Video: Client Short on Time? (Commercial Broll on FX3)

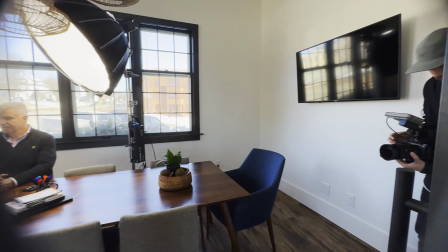4:35 It's a pretty basic business area, but with those beautiful big black windows,
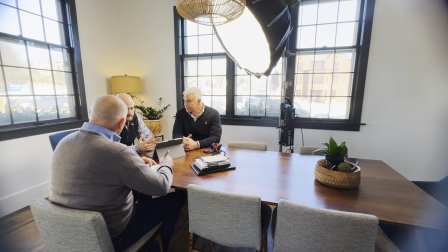4:42 we popped a key on the side and grabbed another tube just to add a little edge to just their backs, and then I shot on this opposite corner,
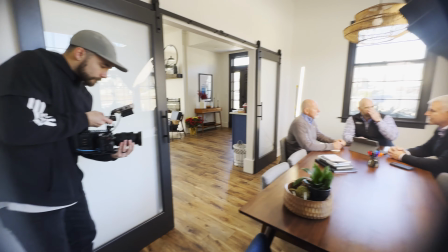4:51 and basically once we had that going, everything else.
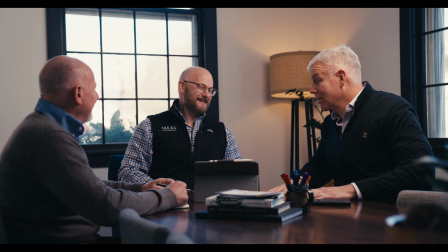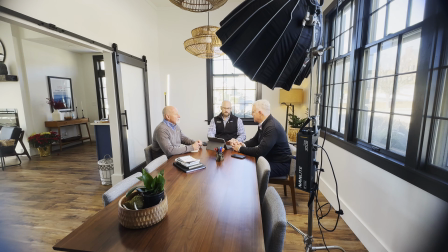5:00 Basic movements, kind of take turns leading conversation. This, once again, fake B-roll conversation that we shot in 60.
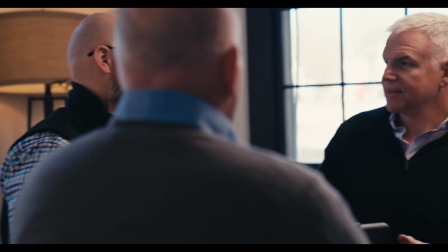5:07 We'll slow down and really give a nice look. The difficulty was these guys are different heights.
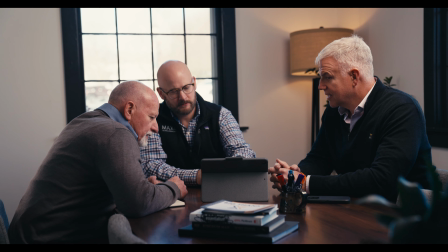5:13 One of those guys is an ex-Dallas Cowboy, so we had to make sure that everything felt level.
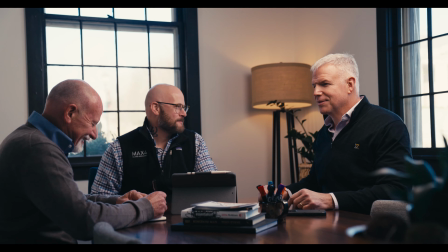5:20 We weren't adding too much light to him if he was a little taller, and also we got the key high enough to make sure we weren't getting any reflections in the glasses, but I think this look turned out really nicely,
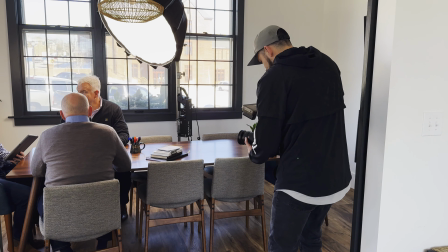5:33 and you can see by this BTS that simple as one key placed in the right position, the hair light,
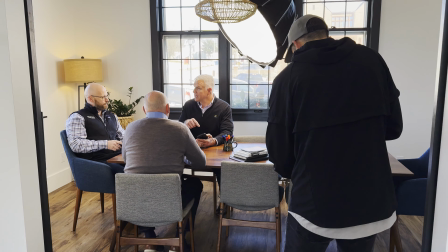5:40 and then once you have an already nice area with great windows, great lighting already coming in,
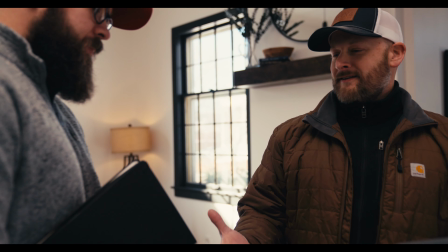5:46 the rest can just fall into place. So that's 2 of the shots. And the third shot right here is shaking hands with a contractor.
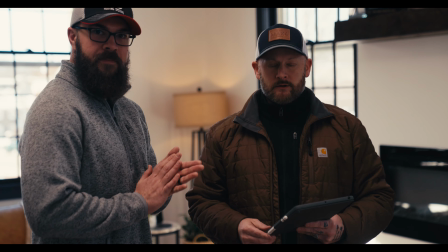5:53 That's where my buddy Garrett was. That was his original only show up and leave, shake hands and leave.
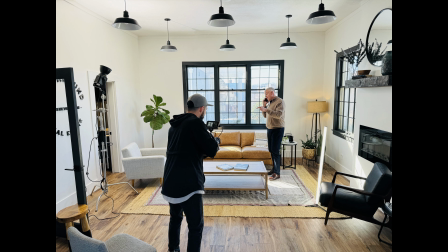6:00 That one we ended up, and here's a picture since of the style we went for and what we did, because Garrett was in it. And Garrett, once again, thank you to Garrett. He shot the BTS on my iPhone. And so what we did for this is we took the softbox off and just blasted the ceiling with this.
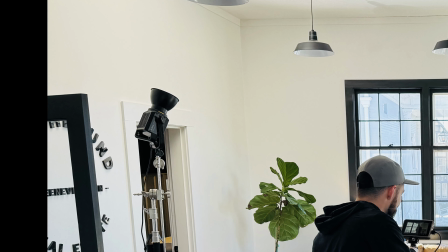6:17 What light is this? This is with the Nan light. It's a Forza 300B.
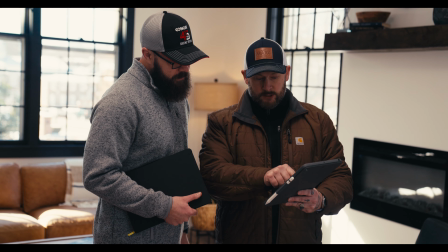6:24 So we just blasted the ceiling with it to provide a nice ambient, still using those windows.
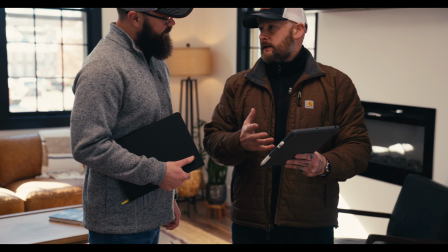6:29 And then we went ahead and got this contractor shot where he's showing him a few things,
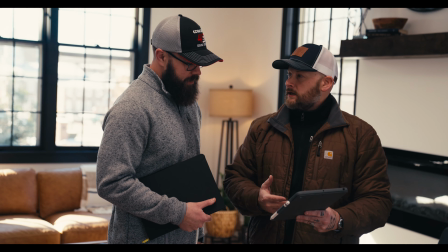6:35 shakes his hand, just a classic business deal. And then icing on the cake, still within under 30 minutes, we got some extra shots that I think will play nicely. Just our buddy Clay, we got him on the phone, we got Justin on the phone,
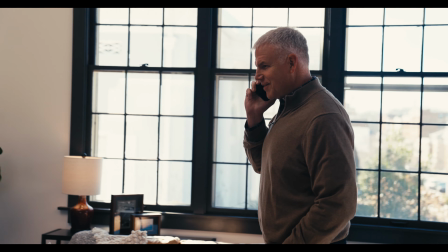6:53 we got some other just business transactions happening, and it happened all in 30 minutes.
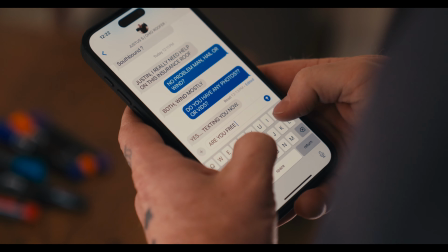6:59 So somehow Garrett and I figured it out.
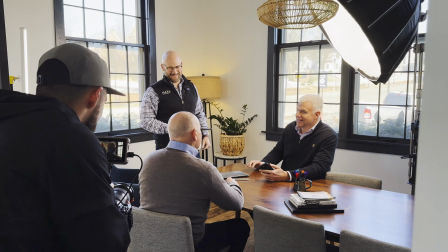7:02 We got there about an hour and a half early, scoped it out, set up our angles, and then just for the most part ran the camera handheld.
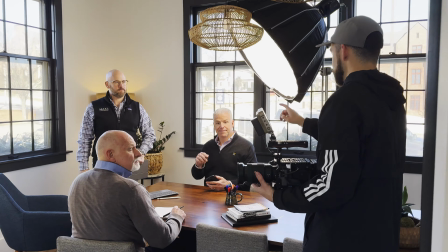7:10 Just used a 24-70 lens on the Sony FX3.
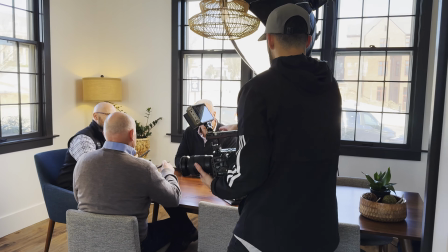7:14 I just got this new CineBack rig from Camera Foundry.
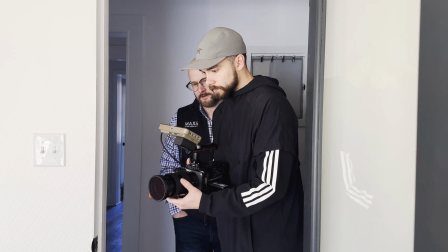7:19 If you would, leave a comment, tell me what you think about something like this. 30 minutes to get our clients in and out isn't too bad.
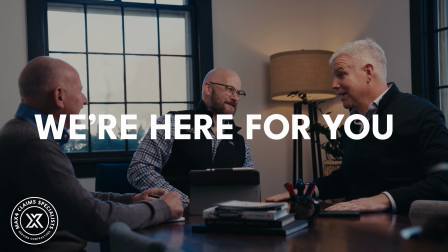7:26 So tell me what you think. Have you ever had to deal with a client that has such a strict schedule, or do you set up much for just B-roll? I'd be curious to see and hear about what you all do. I'll see you on the next one. Let me know if I can do anything for you, and have a great week. Want to sleep. I don't remember setting this background. Just changes colors, and that's kind of probably, yeah.